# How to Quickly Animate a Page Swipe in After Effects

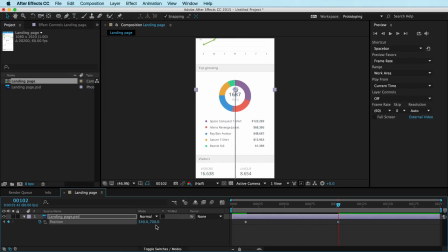[4:08]
In this case, I don't know, I'm just going to slide it up, call that good, jump over another 13 frames, 10, and hit end to end my work area. I'm going to close this off, RAM preview, it's just a linear animation. Not cool yet, but it's going to be in a second.
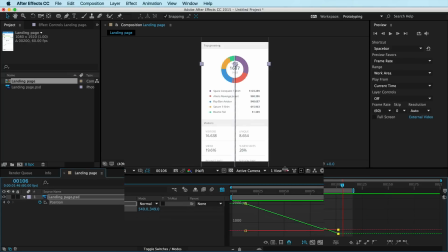[4:25]
Now I'm going to click my graph editor here and have a look at my graphs. This is where we create the motion that feels smooth and gestural. So, one way to select your keyframes if they're not selected in the graph editor is to just click the property once.
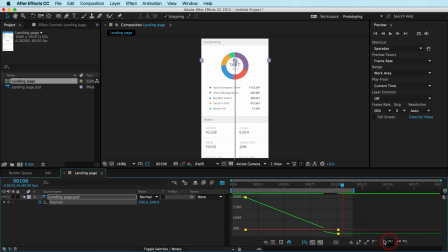[4:41]
If you click it twice, it selects them. You can then click Easy Ease and it will create the easing. Now, we want it to have more extreme easing. So I'm just going to select this keyframe here and hit Command Shift K to bring up my keyframe velocity.
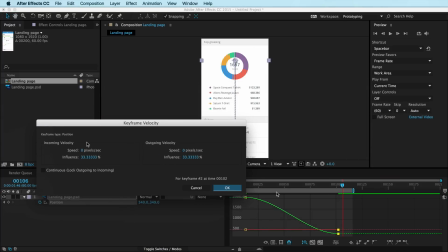[4:56]
This is where I'm designing the curve of the motion. In this case, I want the incoming velocity. This is my keyframe. the velocity that's incoming to this point to be big.
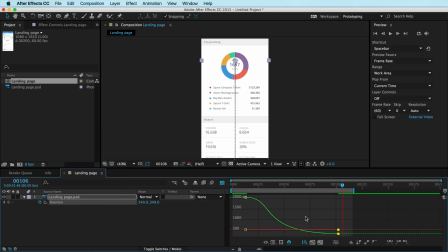[5:07]
So let's make it 89, one of those Fibonacci numbers. And you can see right away the curve just is changing and it's going to land a lot smoother now. And the way I teach people who've never worked with curves, it's like, you know, picture yourself snowboarding.
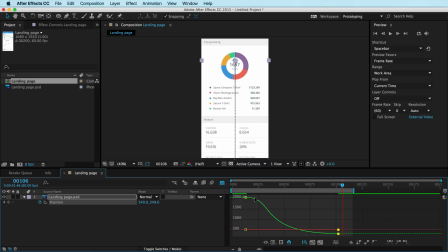[5:22]
You're at the top, you're going slow, slow, slow. And then boom, you start cruising and then you just come to a nice graceful stop. I'm going to RAM preview that and that's what we get. it.
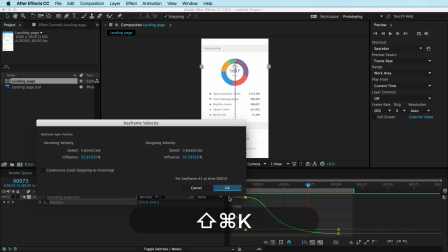[5:31]
And now I can go ahead and select this keyframe here and change the outgoing velocity here using one of my Fibonacci numbers.
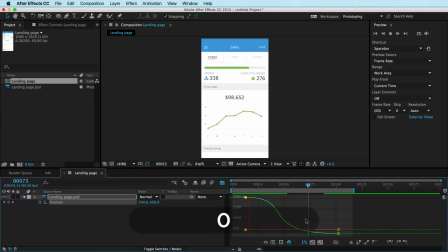[5:40]
We can try 55. That's great. And RAM preview that and it'll have a nice slow start and then it'll pick up speed and slow down again.
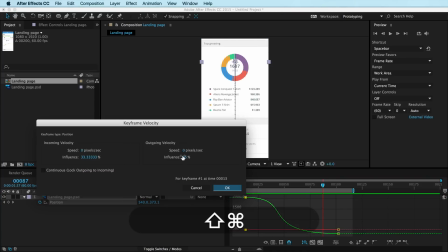[5:49]
One of the things you want to watch out for is if your outgoing velocity is too big, your curve may start to look like this.
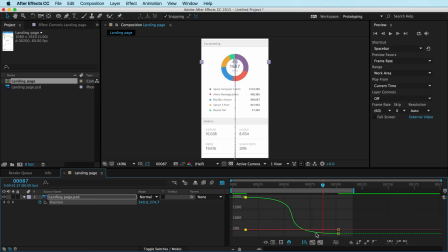[5:57]
Or if your incoming velocity is too big, your curve may start to become more and more vertical here. The more vertical that this region becomes, the more it's going to look like a jump or a pop. So if I play that back, you can see it comes in nice and slow, but then it pops. Now, it depends on the style of animation you're designing for, right?
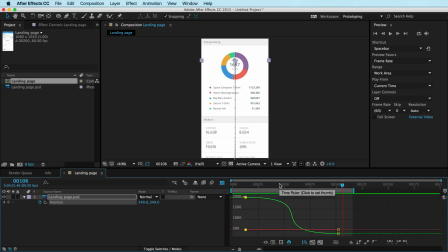[6:17]
Now, if you are designing something that's really crisp, you're going to want the interval between these keyframes to be short. If you're designing something much more relaxed, like you're really just kind of showing the design more than anything else, you're going to want this to be nice and slow.
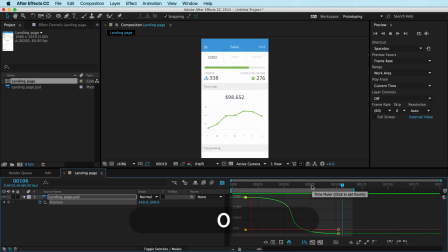[6:31]
So for instance, if I'm designing this to be a slow kind of movement, I might actually want to extend this out even further, like this, and you can see that it takes this curve from being vertical to now a little bit more horizontal,
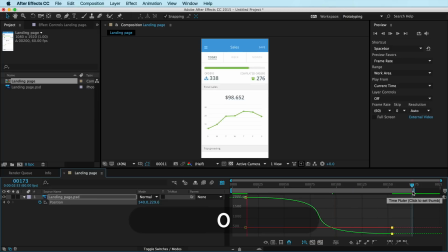[6:47]
and if I RAM preview this, you can see this is a little smoother.
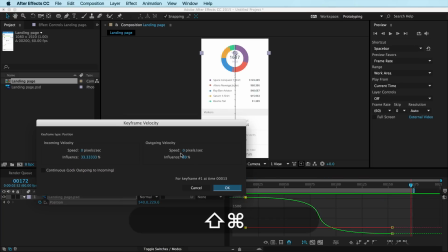[6:53]
Because this is so extreme, it's still pushing it out, so I might bump this down to 70,
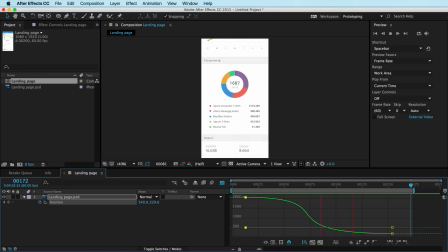[6:59]
something Something like that so it smooths it out even further and you have a nice gentle curve here. Now this may not be what you want depending on the type of animation you're creating, in which case if you want something really crisp,
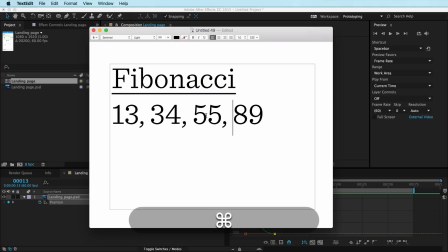[7:10]
say that takes place over 34 frames, so I can go one,
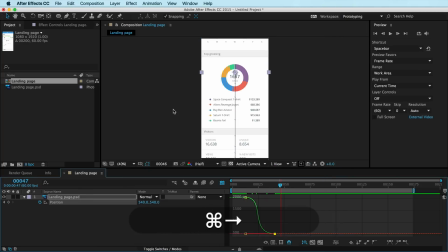[7:15]
two, three, one, two, three, four, this is a much crisper animation, you're going to want to really pay attention to this curve here and maybe back off from this even more.
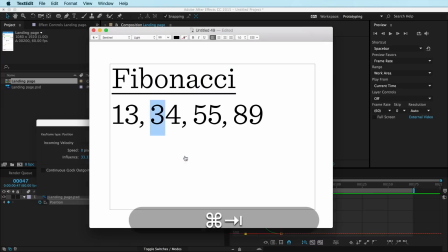[7:26]
So if this outgoing is 70, you might want this to start with 34 and have a look at that curve
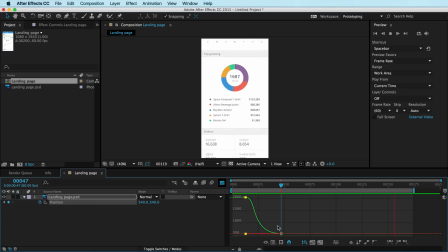[7:34]
and see that that's about what you're going to get on and close this work area here and get that. So that's how you go about designing the flavor and characteristics of your animations. Whether you want it to be very relaxed and slow and have longer distance between the keyframes or if you want it to be really crisp and tight,
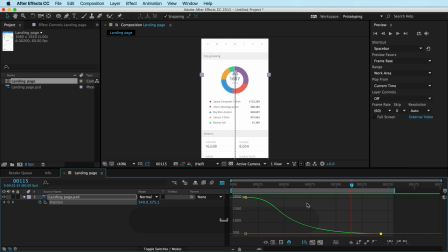[7:54]
those are going to be two completely different animation styles, but you can start by using these back pocket Fibonacci numbers and then adjusting accordingly in your animation. So I hope this helped and added value for you and your project. Thanks for watching.